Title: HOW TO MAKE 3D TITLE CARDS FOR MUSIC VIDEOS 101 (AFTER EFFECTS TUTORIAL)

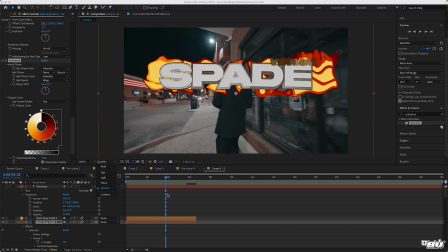996s
So when you're editing in After Effects, of course you want to lower that quality so you can get faster editing speeds and then render it at the full. So it looks a lot more smoother. But I do it in quarter to just get faster rendering speeds. But that's hard right there. Looks like some fire coming out. I'm trying to think of something before I start using Sapphire effects.
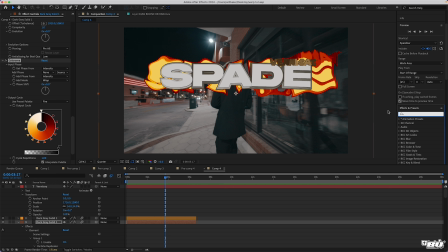1016s
I'm gonna try to figure out how to. Let me see.
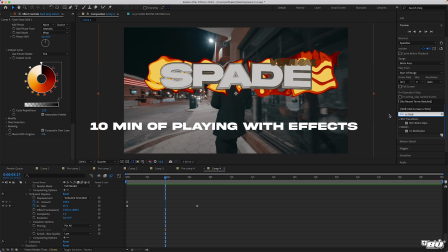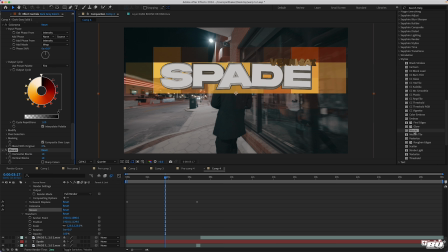1030s
Mosaic. Do mosaic would be decent. So yeah, just play around with it. Make it look pixeled. Want to make that even.
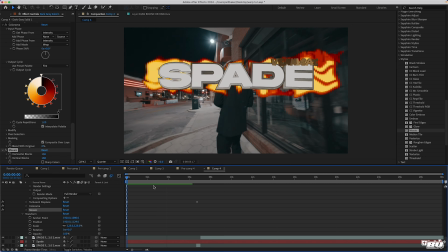1050s
And that right there is hard as hell. That's fire to me. Got a simple one. So we're gonna play around. I think from this one, I'm gonna put Chroma.
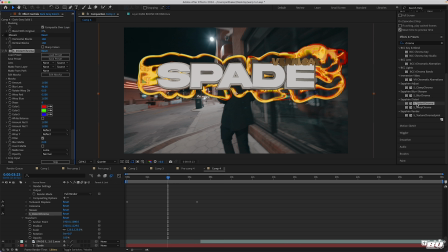1065s
Distort Chroma, which is a paid plugin from Sapphire. And this is always a good one. It just does that perfect warp, that nice blobby warp.
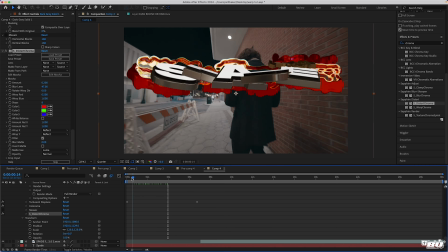1076s
And I think that's a good one right there.
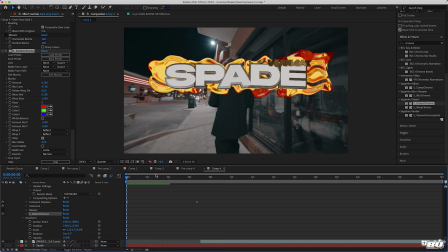Does a nice warp. And honestly, bro, I'm liking I think I'm gonna keep the mosaic, but I think I like the mosaic a little better.
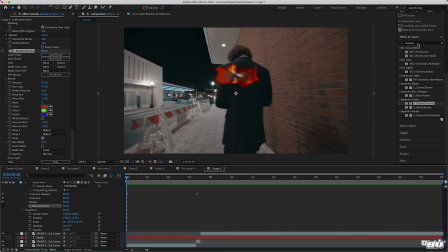1093s
So yeah, we got that effect. And now a couple more techniques to make it look a lot better. We're gonna put Gaussian blur, which is a regular blur. And we're gonna keyframe it at the beginning.
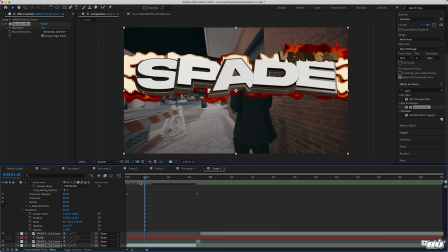1105s
We're gonna do 0, and right when that junk comes up, we're going to blur it to make it. We're gonna blur the background to make it seem like it's actually in the camera, like the camera's focusing.
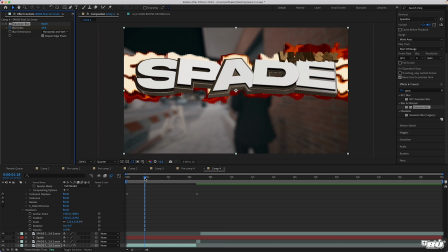1117s
When it comes up, the camera is focusing on the title card, and then when it comes back down, we're not going to turn it all the way back to 0, but we're going to
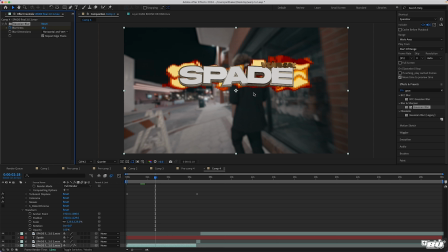1127s
still blur it a little bit, but bring the blur down so we can have our main focus on the title card right here.
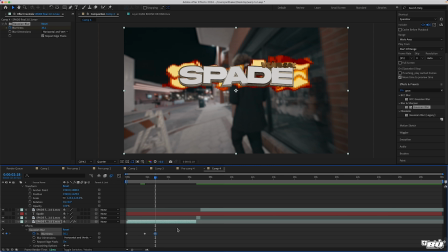1136s
Come back down here, just easy ease.
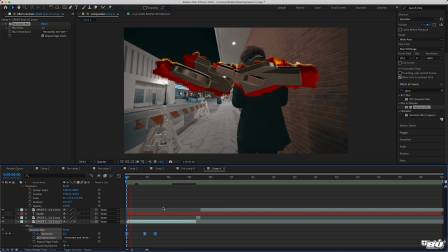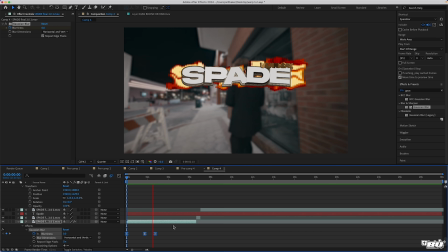1144s
And bam, just like that. So now that we have that, another technique, come back up here. Another technique to do, we're going to bring all these layers together from this clip right here.
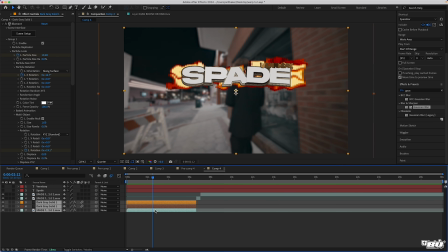1167s
And we're going to pre-compose them.
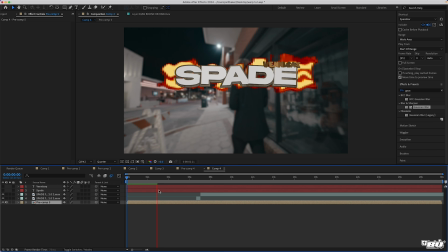And actually, before we do that, we're going to come here to your top text layer, and to make it look a little bit better, we're going to put on Lumetri.
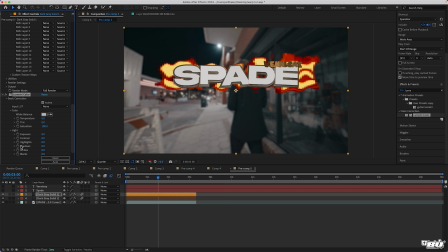1196s
because it still looks animated, which of course is animated, but we're going to want to make it look like it fits actually in the scene. So we're going to play around with that color grade. This scene is kind of warm a little bit, has a little bit of a green tint, but not too much.
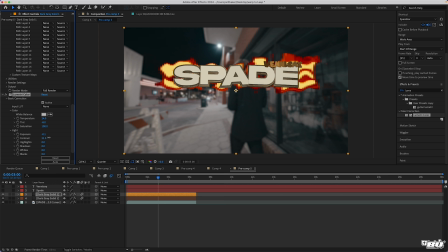1210s
Maybe bring up that exposure a little bit, and maybe the contrast just a little bit, but not too much. So that's a decent color grade. You don't gotta do too much to it. And add grain.
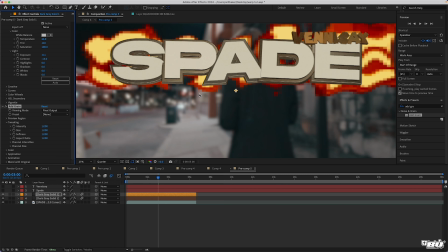1221s
So it looks very like, without the add grain, it looks very just 3D.
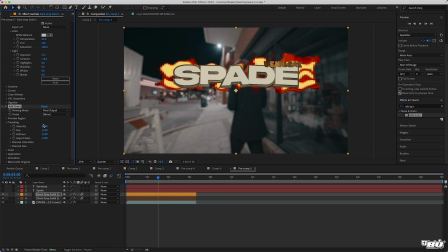1227s
Like it just looks like, I don't even know. But when you add grain, it kind of just adds a certain element, and it makes it look like it's more into the scene, like more realistic, I guess. So adding that grain, you see, it just makes it a lot more.